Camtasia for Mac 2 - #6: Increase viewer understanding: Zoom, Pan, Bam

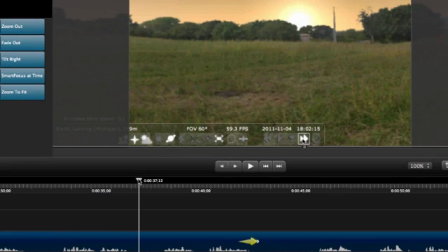4:10 The fix though, as you saw, is easy. Right before this point in the video, I've shown some details of the interface, so I was zoomed in. But here, I want to go back to talking about the application generally.
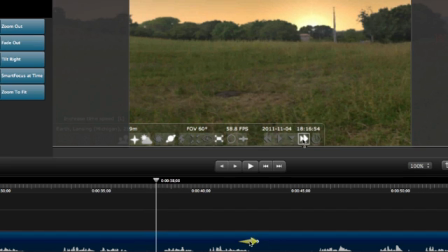4:23 So it's probably a great place to zoom out and show the entire screen to give the viewers a sense of where they were and what else is going on.
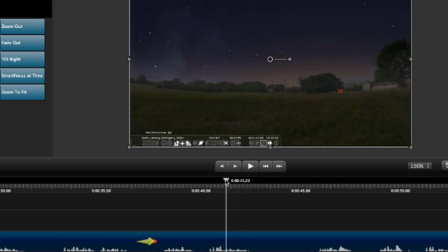4:31 This will help them better remember and recognize what we've just shown when they see it for themselves on their own.
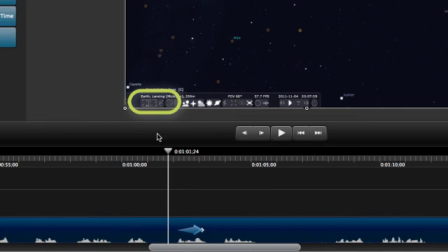4:39 Notice right here in the video, where I'm talking about this area of the screen, there's a zoom, but centering it would look a bit nicer.
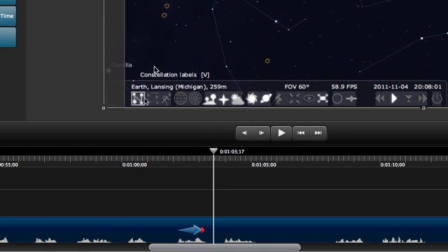4:46 So let's move the playhead after the animation, then drag the video on the canvas where we want. Since we're panned to the edge of the video, make sure to use the yellow alignment lines to verify you're on the right border. Don't forget to preview the section of the video you just changed to make sure it looks how you want.
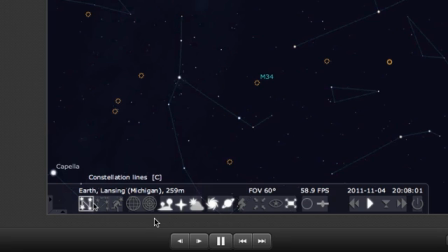5:06 Here, SmartFocus zoomed in, but it doesn't look crystal clear. Perhaps that's picky, but we want our screencasts to look nice.
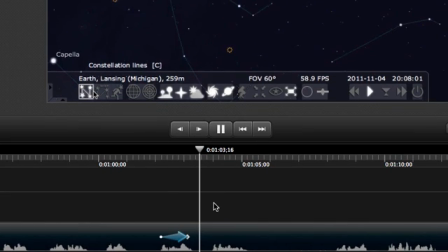5:13 So pay attention to this next tip. It's probably the most important thing you can do to make your videos crisp. After moving the playhead after the animation, right or control click on the video in the canvas and choose scale to actual pixels.
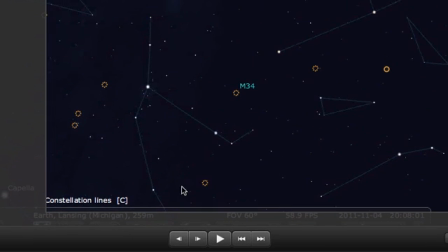5:29 This will scale it to 100%, exactly what was on your screen when you recorded it.
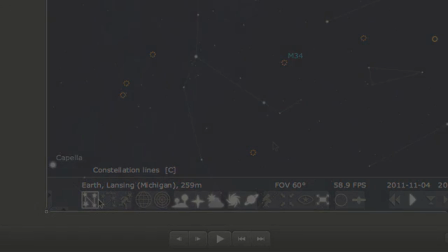5:35 There, that looks better. Zooming all of the way back out is easy.
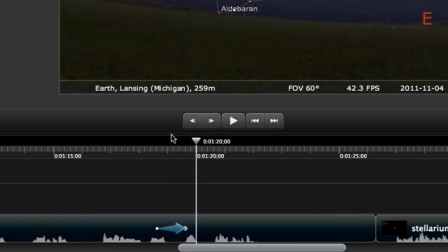5:40 Just move the playhead after the animation, right click on the video in the canvas, and choose scale to fit.
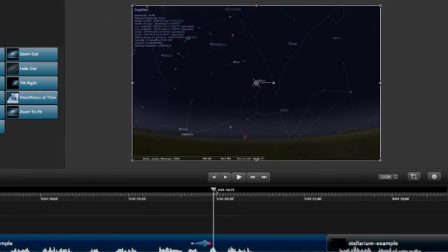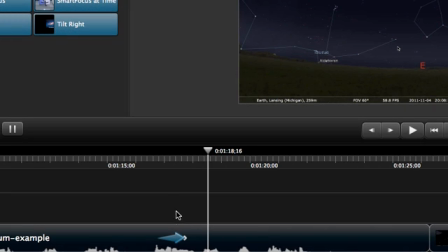5:53 If you find that any animations are too fast or too slow, just drag an end to stretch it longer, which will slow down the animation, or shorter, which will speed it up.
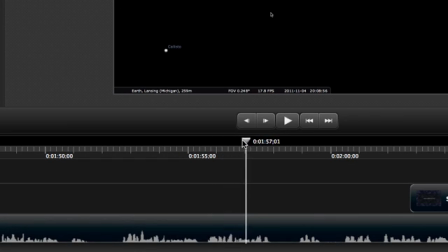6:04 If you ever get to a place where SmartFocus didn't add an animation, but you need one, or if you don't want to use SmartFocus at all, manually adding zooms and other animations is easy.
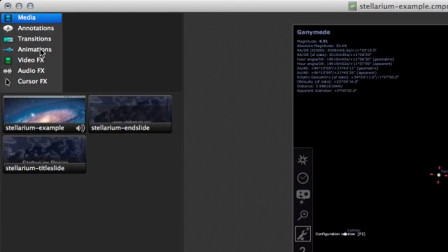6:17 For example, to zoom in, just go to the Animations tab and choose Zoom In.
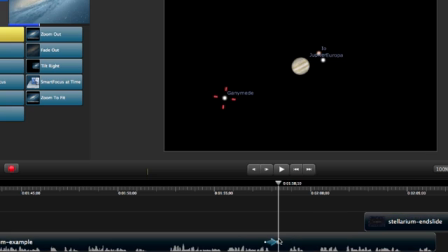6:22 Then drag it down to your clip on the timeline. This will scale your video to 100%, making it perfectly clear.
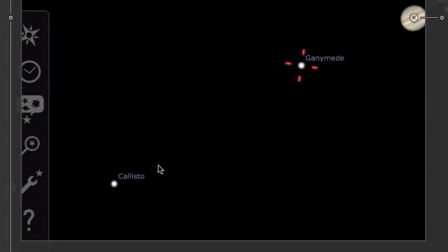6:31 You'll also probably want to adjust what's shown in the canvas. Use Zoom In anytime you need to show details or make text very legible.
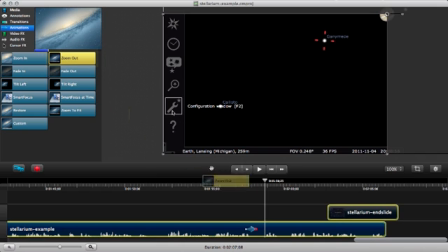6:40 To zoom back out, use the Zoom Out animation, which will scale your video to fit completely within the bounds of the canvas.
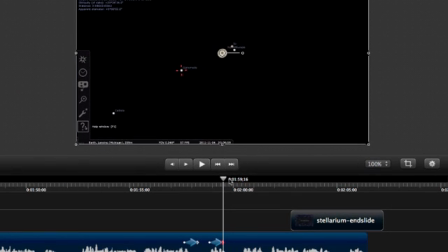6:47 This is great for helping viewers understand how the details you just showed fit into the whole picture. As with any animation, you can tweak it on the canvas, timeline, and properties.
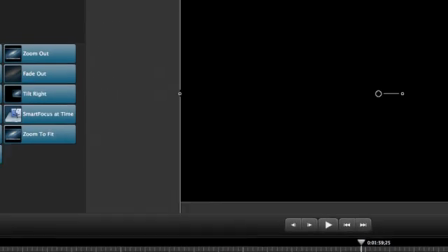7:02 Whew. This has been a long tutorial, but I hope you see the power of not just zooms and pans to make your message clearer to your viewers,
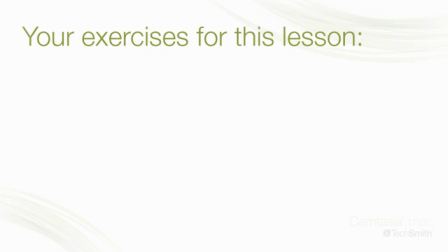7:11 but also of animations to do most anything to your media. Okay, go add some zooms and pans to your video with SmartFocus or the other animations. Save it, then go take a break. You've earned it. But after that, come back for the next tutorial where I'll talk about using annotations to increase clarity even more.